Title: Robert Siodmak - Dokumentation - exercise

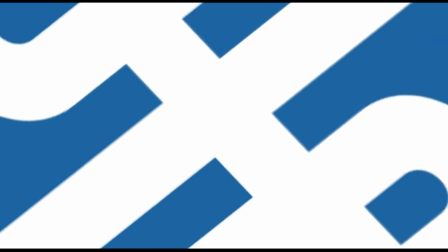Durch ihn erhält er 1929 einen Vertrag bei der UFA, die er aber 1932 enttäuscht verlässt, weil er bewusst übergangen wurde.
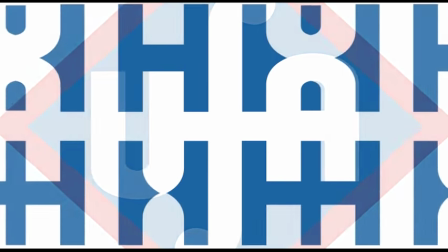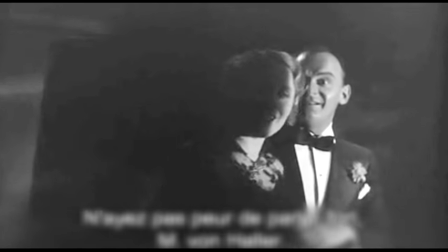Aber sprechen Sie doch ruhig laut, Herr von Haller. Das Kind schläft ja schon.
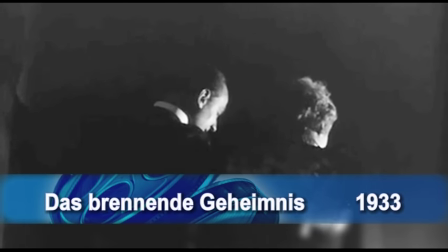Siodmarks letzter Film, Brennendes Geheimnis, wird zunächst in den Kinos gezeigt, aber innerhalb kurzer Zeit von den regierenden Nationalsozialisten zurückgenommen.
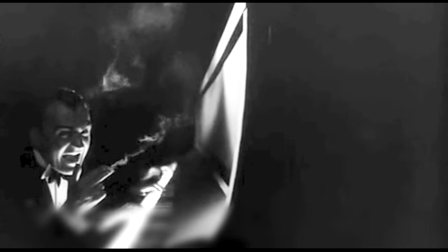Ah.
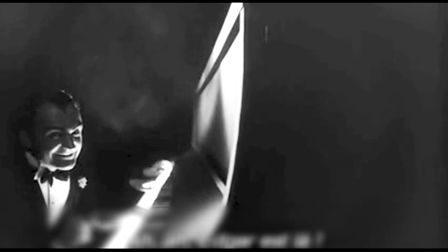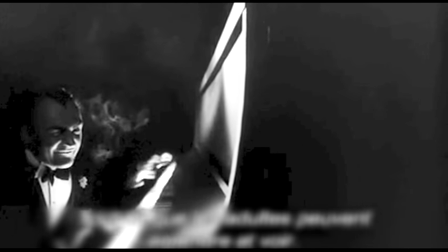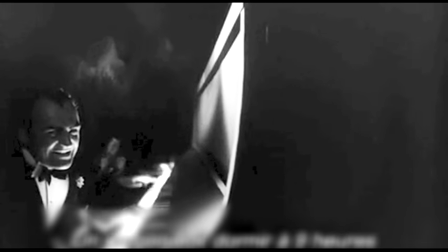Ein Junge muss um 9 Uhr schlafen gehen, drum musst auch du um 9 ins Bett gehen.
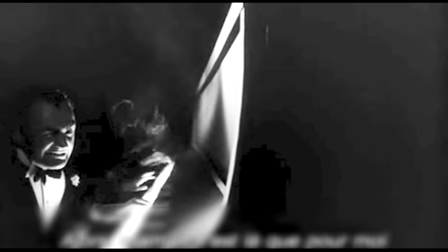Denn dann ist Mama für mich alleine da.
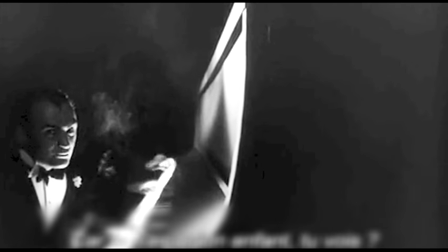Denn du bist nur ein Kind, verstanden?
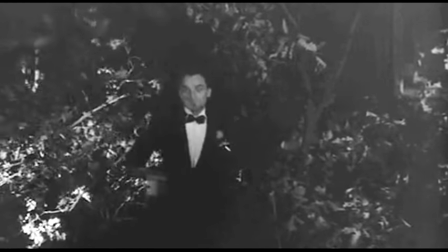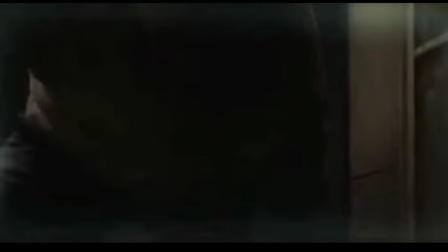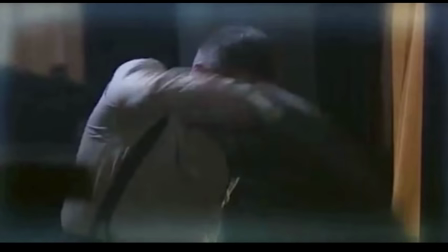Diese Zensur fällt in die Zeit des Brandes des Berliner Reichstagsgebäudes.
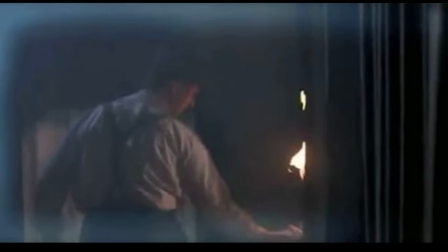Die darauf folgende Reichstagsbrandverordnung war eine entscheidende Etappe in der Errichtung der nationalsozialistischen Diktatur.
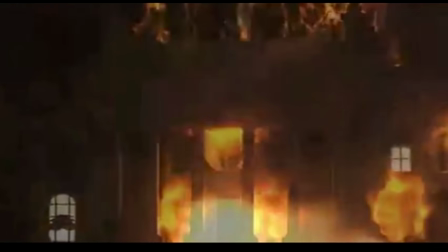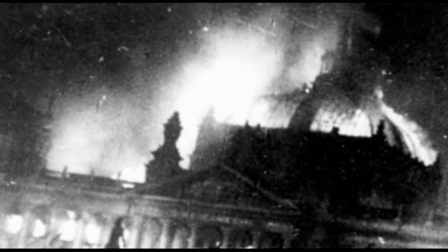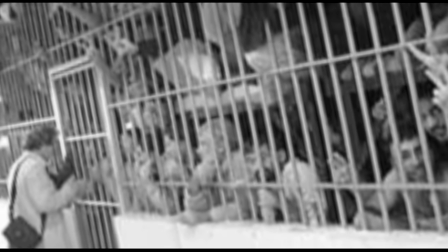Die Gefängnisse waren bald überfüllt. Täglich kamen neue Häftlinge hinzu. Politische Häftlinge wurden nun in improvisierten Haftorten gefangen gehalten.
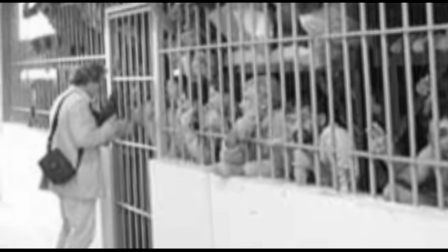So entstanden die frühen Konzentrationslager.
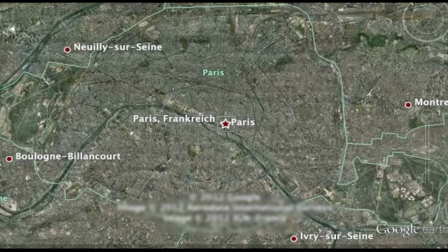Siod Marx entscheidet sich für die Flucht aus Deutschland, weil er jüdischer Abstammung war.
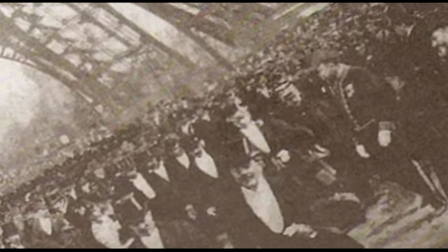Sein Weg führte ihn 1933 nach Paris.
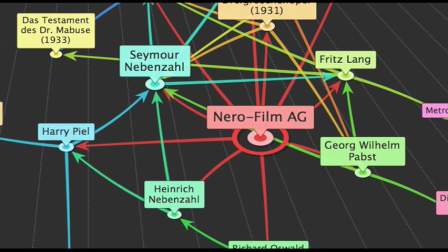Bis 1936 arbeitete er dort für Seymour Nebenzahls Nero Film.
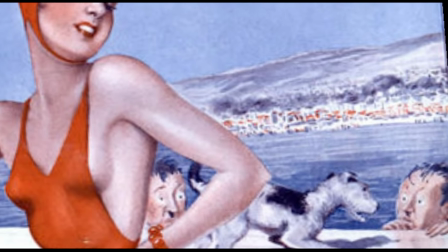Sein Film La Vie Parisienne wurde 1936 ein Flop.
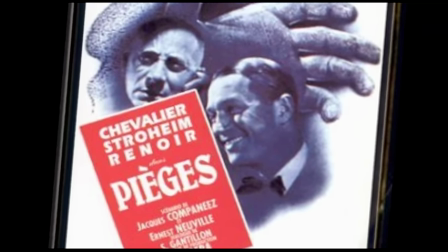Größter Publikumserfolg dieser Schaffensperiode wurde 1939 der Film Mädchenhändler,
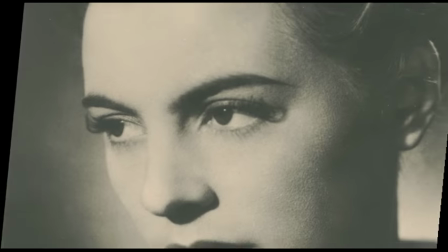Piège, mit Maurice Chevalier, Marie Dea und Erich von Stroheim.
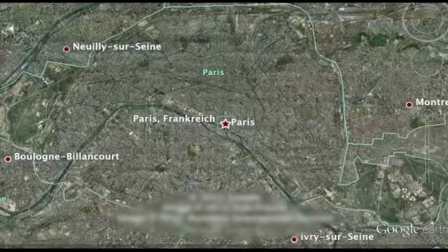1939 begann der Zweite Weltkrieg. 1940 emigrierte der Regisseur in die USA.
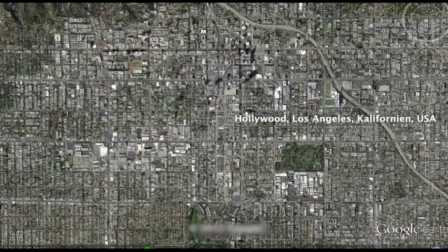Während der Zeit seines Exils in Hollywood drehte er einige Klassiker des Film Noir.
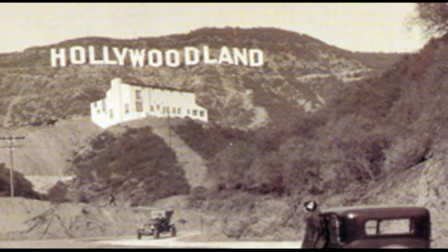Die klassische Periode des Film Noir oder auch schwarze Serie dauerte von 1941 bis 1958.
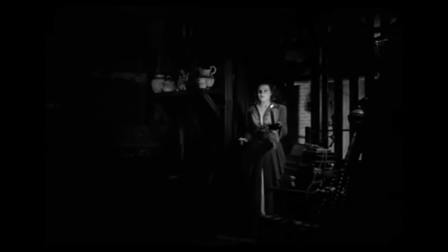Die Beleuchtungsart, der Low-Key-Stil, wird benutzt, das heißt äußerst sparsam eingesetztes Licht,
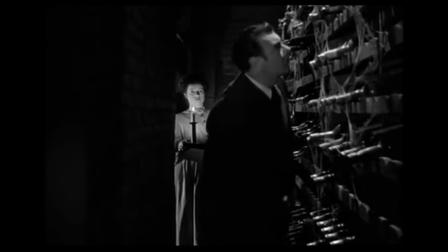um eine Spannung aufzubauen in Szenen, die sehr kontrastreich sind. Der Zuschauer kann sich gerade noch orientieren.
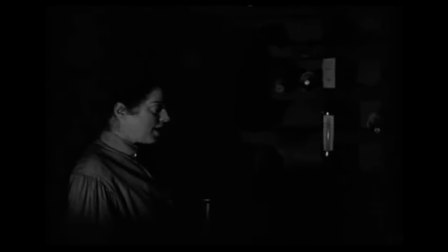Dieser Stil, der im Film Noir Verwendung fand, baut auf den Erfahrungen der expressionistischen Filme der ersten Hälfte der 1920er Jahre in Deutschland auf.
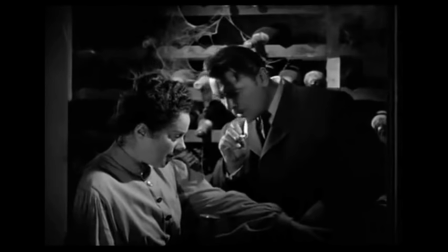Die kurze Ära des expressionistischen Films verhalf den deutschen Filmproduktionen zur Weltgeltung.
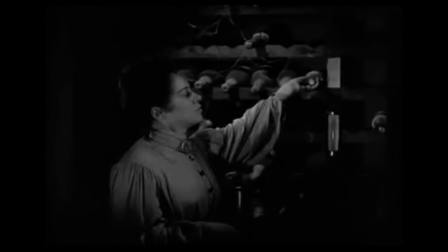Sie beeinflusste darüber hinaus die Lichtgestaltung der internationalen Filmproduktionen.
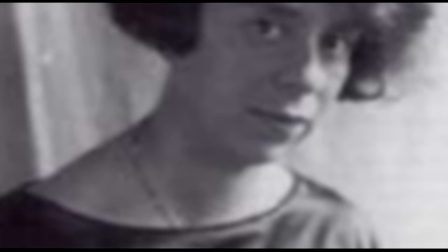Lotte Henrietta Eisner, eine Kunsthistorikerin in der Weimarer Republik,
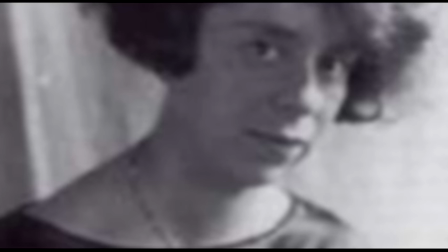machte die Beleuchtung für den nachhaltigen Erfolg der klassischen deutschen Stummfilme verantwortlich.
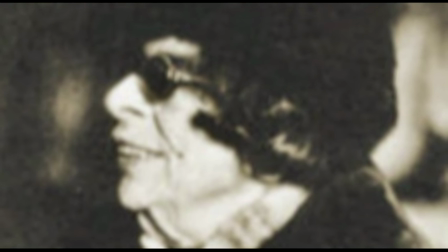Sie spricht vom berühmten Helldunkel und zieht Vergleiche zur Tradition der
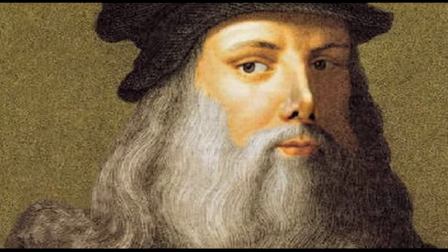Helldunkelmalerei eines Leonardo da Vinci oder Michelangelo Merisi da Caravaggio.
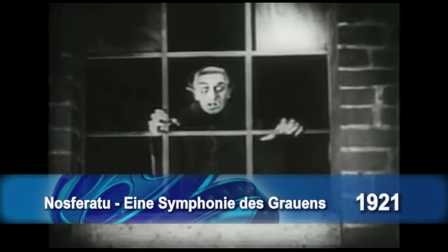Ein herausragender expressionistischer Stummfilm von 1921 ist Nosferatu, eine Symphonie des Grauens.
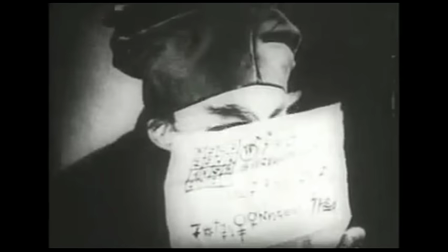Von Friedrich Wilhelm Murnau. Er ist die Mutter aller Vampirfilme.
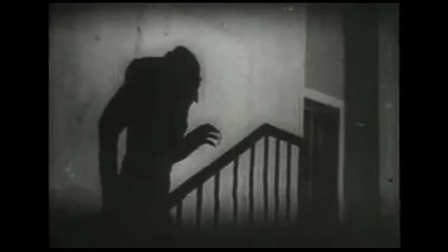Murnau arbeitet gezielt mit bedrohlichen Schatten, um die Spannung zu steigern.
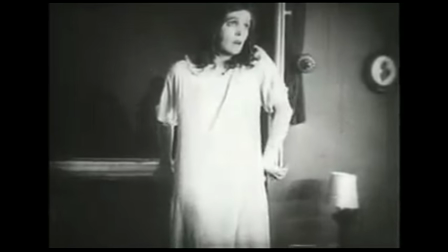Der Zuschauer sieht nicht den blutaussaugenden Nosferatu, sondern nur seinen bedrohlich wirkenden Schatten, der sich über seine Opfer beugt.
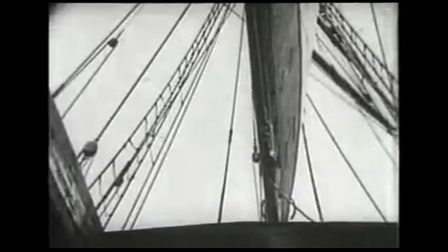Die Zuschauer nehmen die Bilder mit in ihre Albträume.
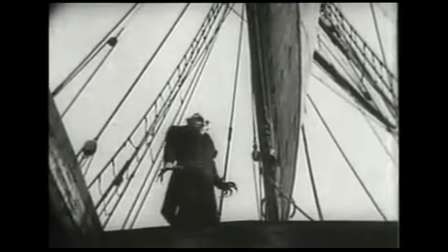Von einer niedrigen Kameraposition aus zur Person aufblickend macht diese groß und mächtig.
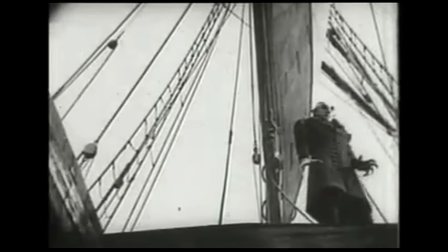Die extreme Untersicht führt dazu, dass sich der Betrachter klein und hilflos fühlt. Die Froschperspektive birgt eine ungeheure suggestive Kraft in sich.
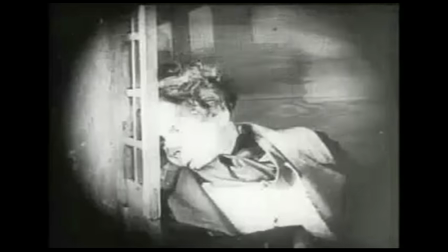Ein dramatischer Blickwinkel betont den emotionalen Gehalt der Szene.
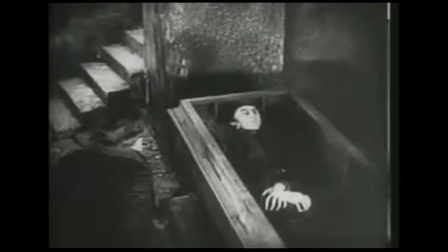Die geschickte Kamera- und Lichtführung findet sich in den pessimistischen und finsteren Kriminaldramen Hollywoods wieder, in sogenannten Film Noir.
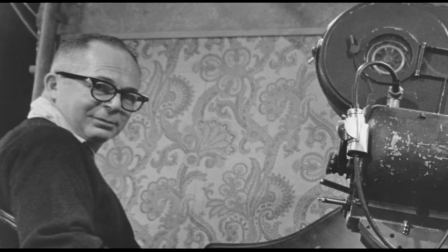Die aus Deutschland geflüchteten Regisseure wie Robert Siomark, Billy Wilder, Otto Preminger, um nur einige zu nennen,
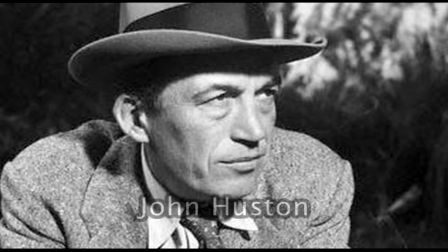und insgesamt 500 Filmschaffende bringen ihr Wissen und Können, um den gruseligen Licht- und Schattenstil in die amerikanischen Kriminaldramen ein.
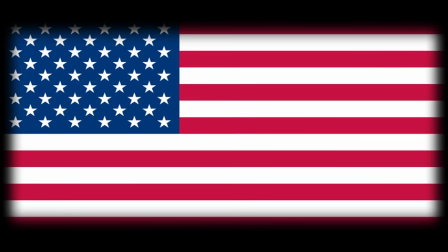So kam es zur Vermischung von amerikanischer und deutscher Kino- und Kulturgeschichte.
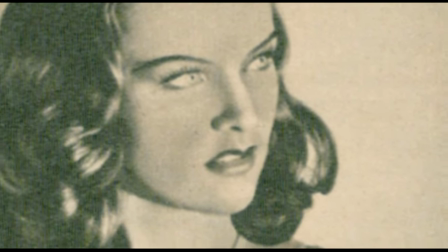Robert Siodmarks Klassiker des Film Noirs sind beispielsweise Phantom Lady 1944,
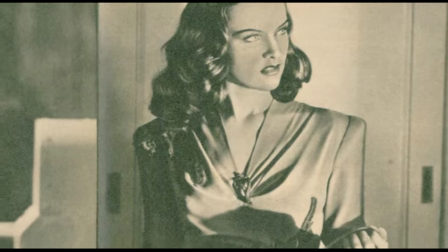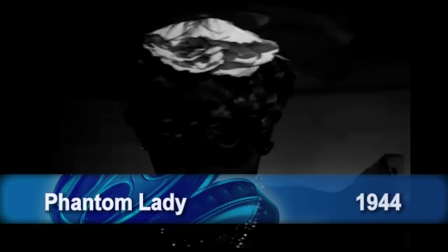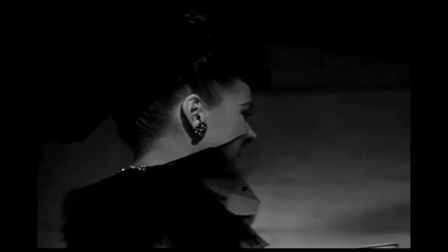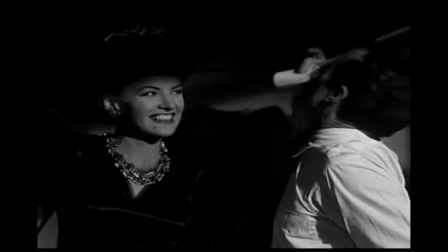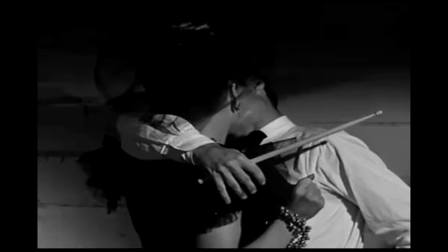Thank you.
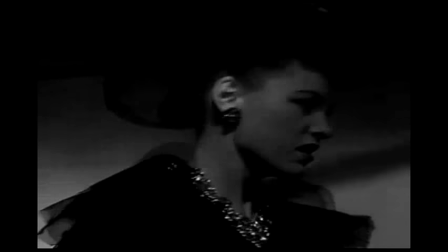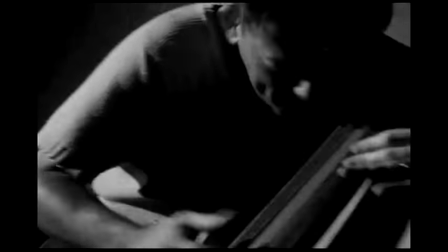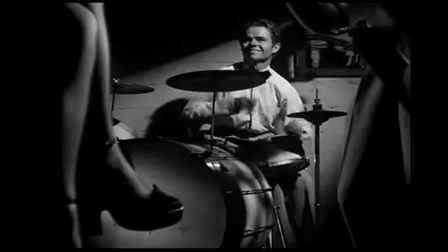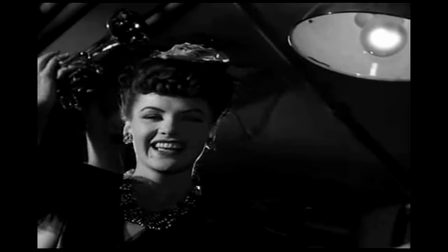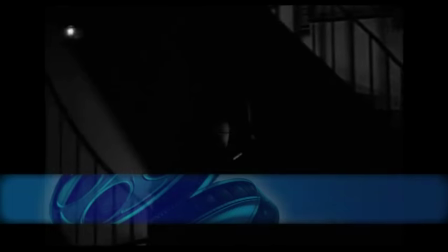Die Wendeltreppe 1945,
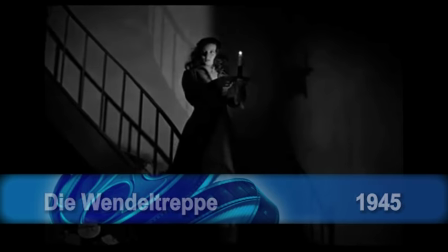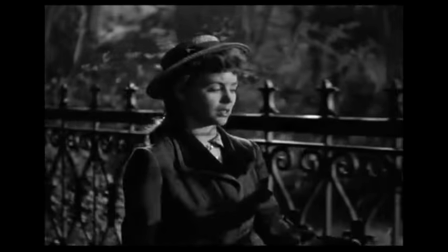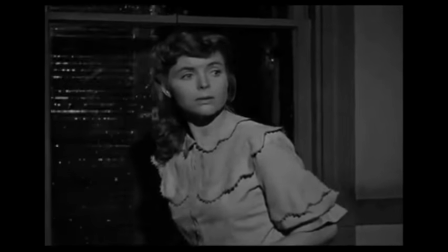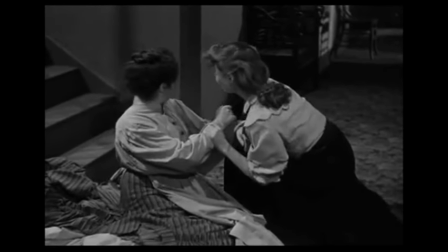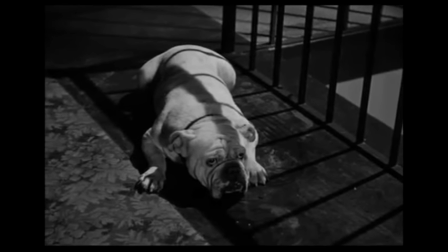Übeltäter. Dauernd stolpert man über ihn. Du dummes Tier, du.
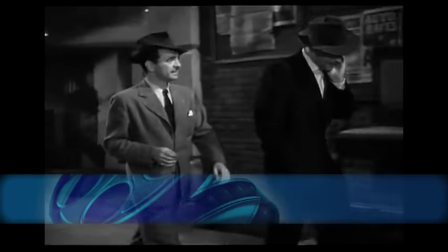Strolchst den ganzen Tag draußen rum.
The Killers, 1946.
Was soll ich denn bloß machen?
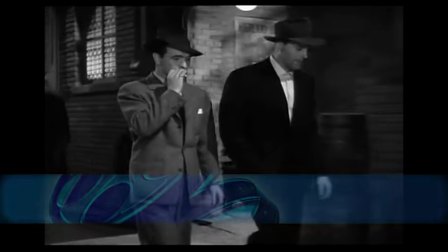Du kannst ja auch Polizist werden. Polizist? Na, furchtbar. Na, so furchtbar ist das gar nicht.
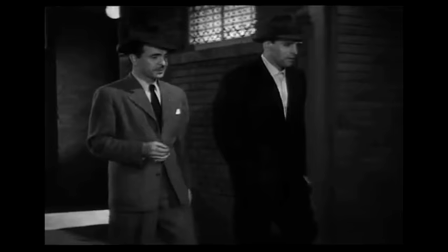Du kriegst später deine Pension und verdienst im ersten Jahr 2500.
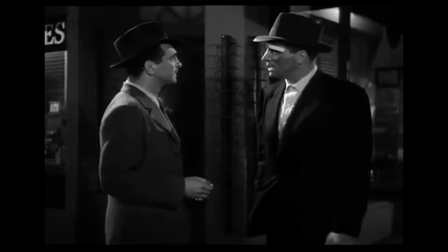2500? In einem Jahr? Das habe ich manchmal in einem Monat verdient.
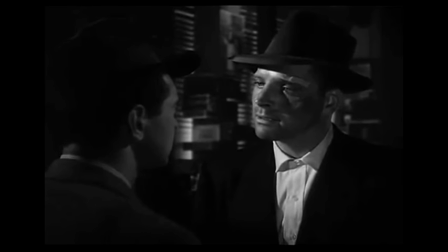Und mehr.
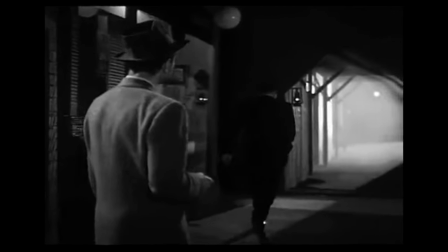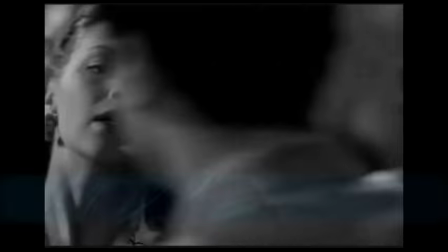Danach haben wir uns nur noch selten gesehen.
Und gewapptes Alibi 1949.
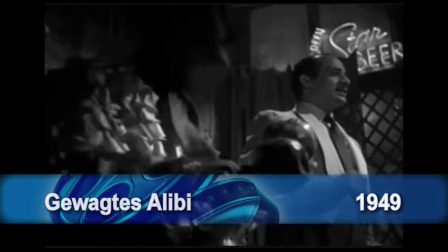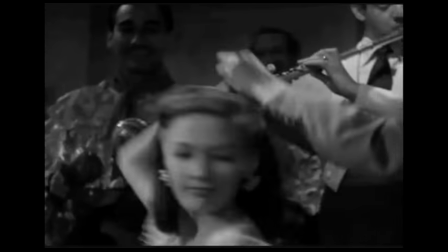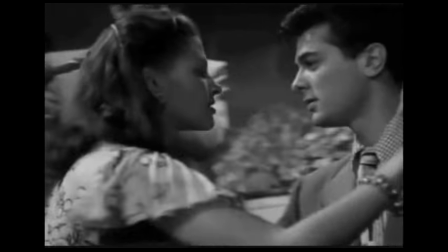In dem der spätere Filmstar Tony Curtis seinen ersten Leinwandauftritt hatte.
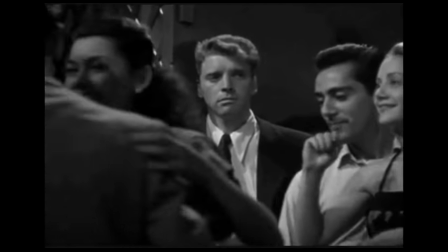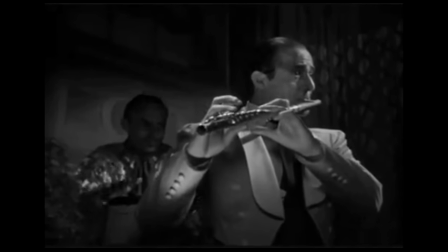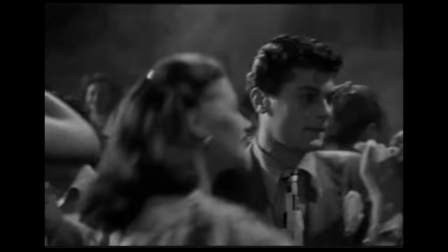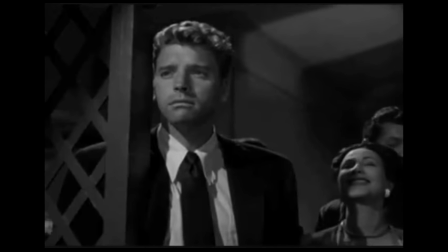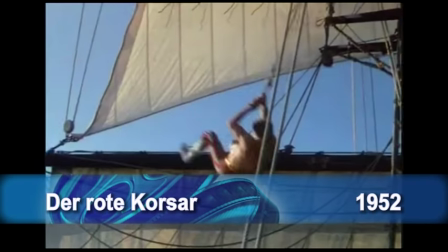Aber auch Abenteuerfilme wie Der Rote Korsar 1952 mit Burt Lancaster.
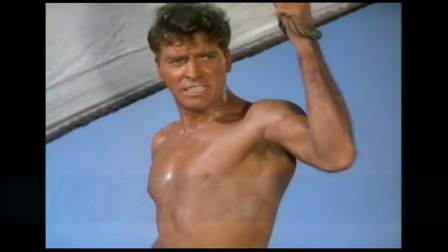Alle Mann an Deck! Setzt alle Segel!